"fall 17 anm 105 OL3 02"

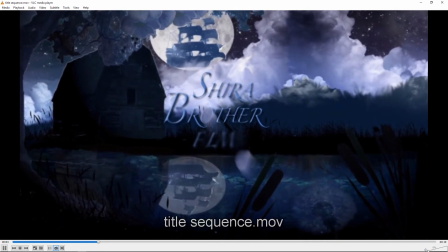Alright, yeah, it's pretty complex. You've got a lot going on, and it seems like you stuck to the storyboard idea.
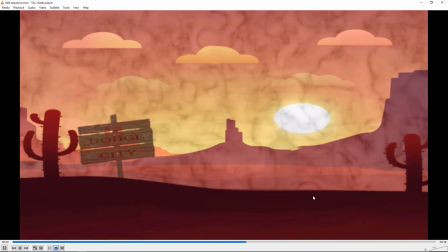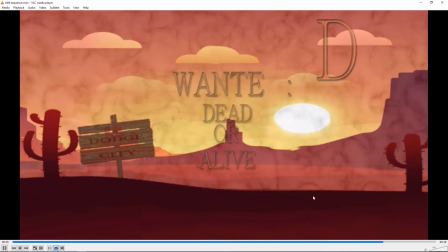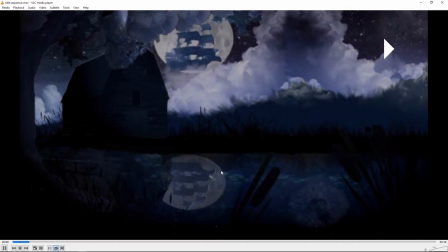So for this, looks good.
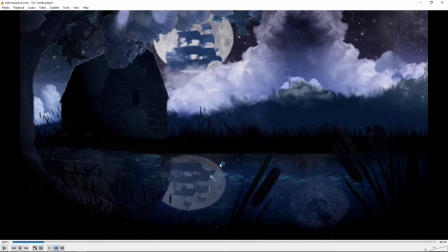You might want to try like a ripple or sort of distortion effect on the water. Just to sort of break it up a little bit and give it a little more watery look. If you wanted a little bit of movement on the reeds in the foreground, it'd be a nice touch.
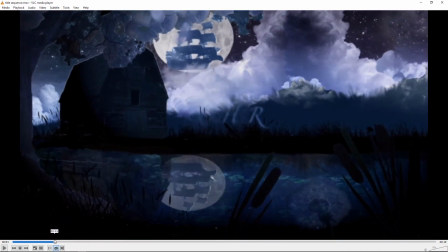I feel like the font you chose is a little bit sort of challenging.
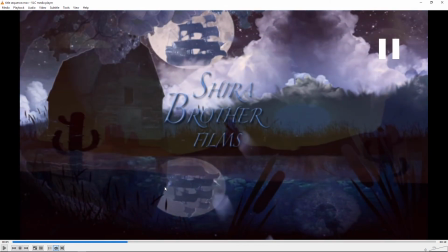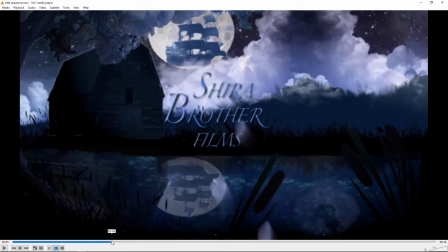It's just kind of thin, and it's just a lot going up. So for a few things. One is it comes on a little late because it's like Shira, like we just barely got a chance to read it before everything's changing.
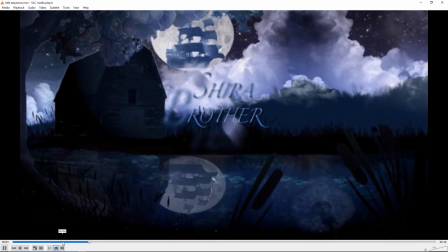So if it can get on a little earlier, that would be one thing. The next thing is it's just thin and script-like.
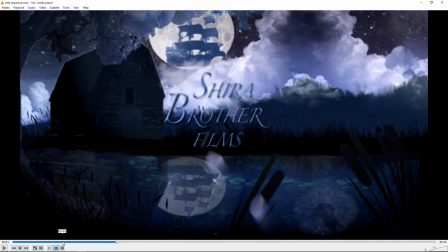And the next thing is try to make it work without a drop shadow and without the bevel. Those are typically frowned on in graphic design circles these days anyway.
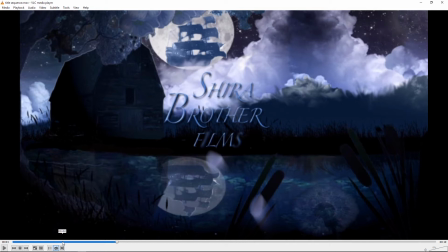So yeah, I think it'd be stronger without those. And then you might play with some blur. You could do something like you could put these reeds in the foreground a little bit out of focus.
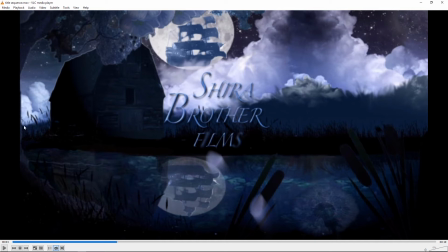Even maybe these in this edge of this, in this actually the tree there, you might be pushing it then. But the idea of being some depth of field, so because the things close to the camera can be out of focus.
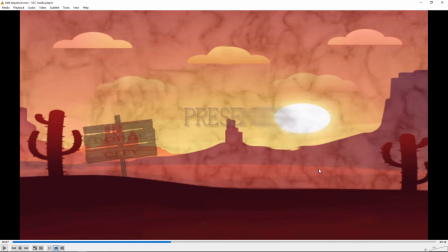And I guess for this one, I'm not really getting why the sign is transparent. I would think that would be fully opaque.
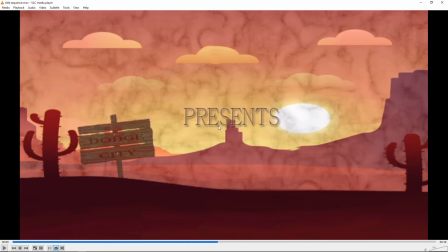And again, for this text, you again have a drop shadow and an outline, and try, just maybe go for a bolder text and try to lose things like the outline and the drop shadow and stuff like that.
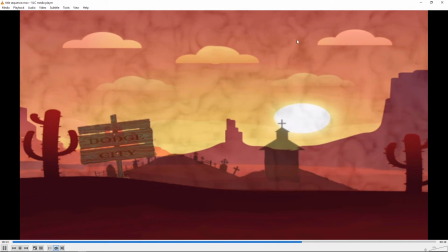I think that this smoky mist isn't working great.
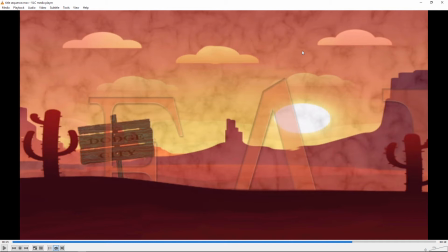Maybe just find like a video of just some wispier smoke and just put it on top and do change the mode to multiply.
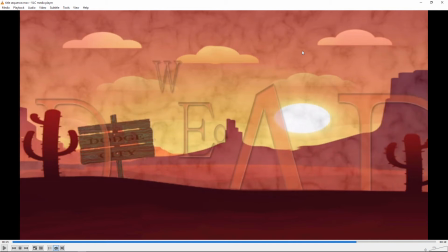It might look a little better. Same thing with the text here. Try to stay away from the outlines and the bevels and the drop shadows and all that stuff.
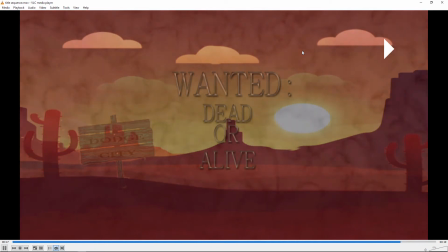And make sure you turn on motion blur for the text. And then what else? Yeah,
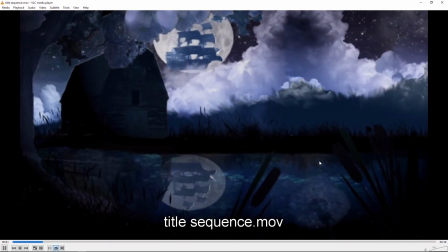Yeah. But overall, it's good. It's kind of ambitious. There's a lot going on here, and a lot of stuff you had to assemble.
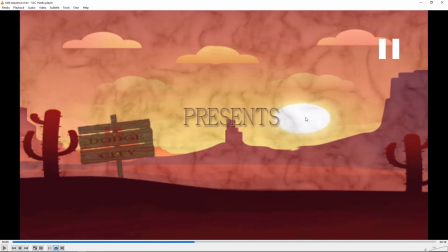So, considering all that, it's looking pretty good. I don't know. It's very strange that you'd have clouds moving in different directions along the top. I mean, if there's wind blowing, the wind's going to blow the clouds in one direction. They're not going to move against each other.
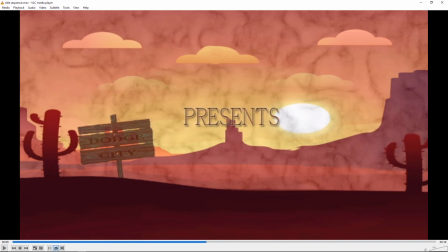I know we're not working in the world of reality. It's very graphic, but it's still kind of odd to have them moving in opposite directions. Um, it just looks a little distracting.
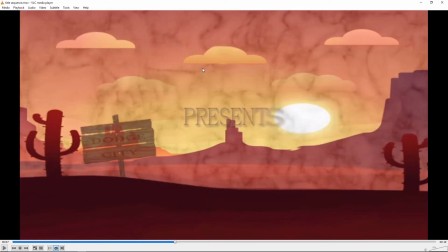So maybe just, and also you have these clouds moving and those not, but they're all the same size. So I would just leave those static and keep it simple. Next up is Catalina.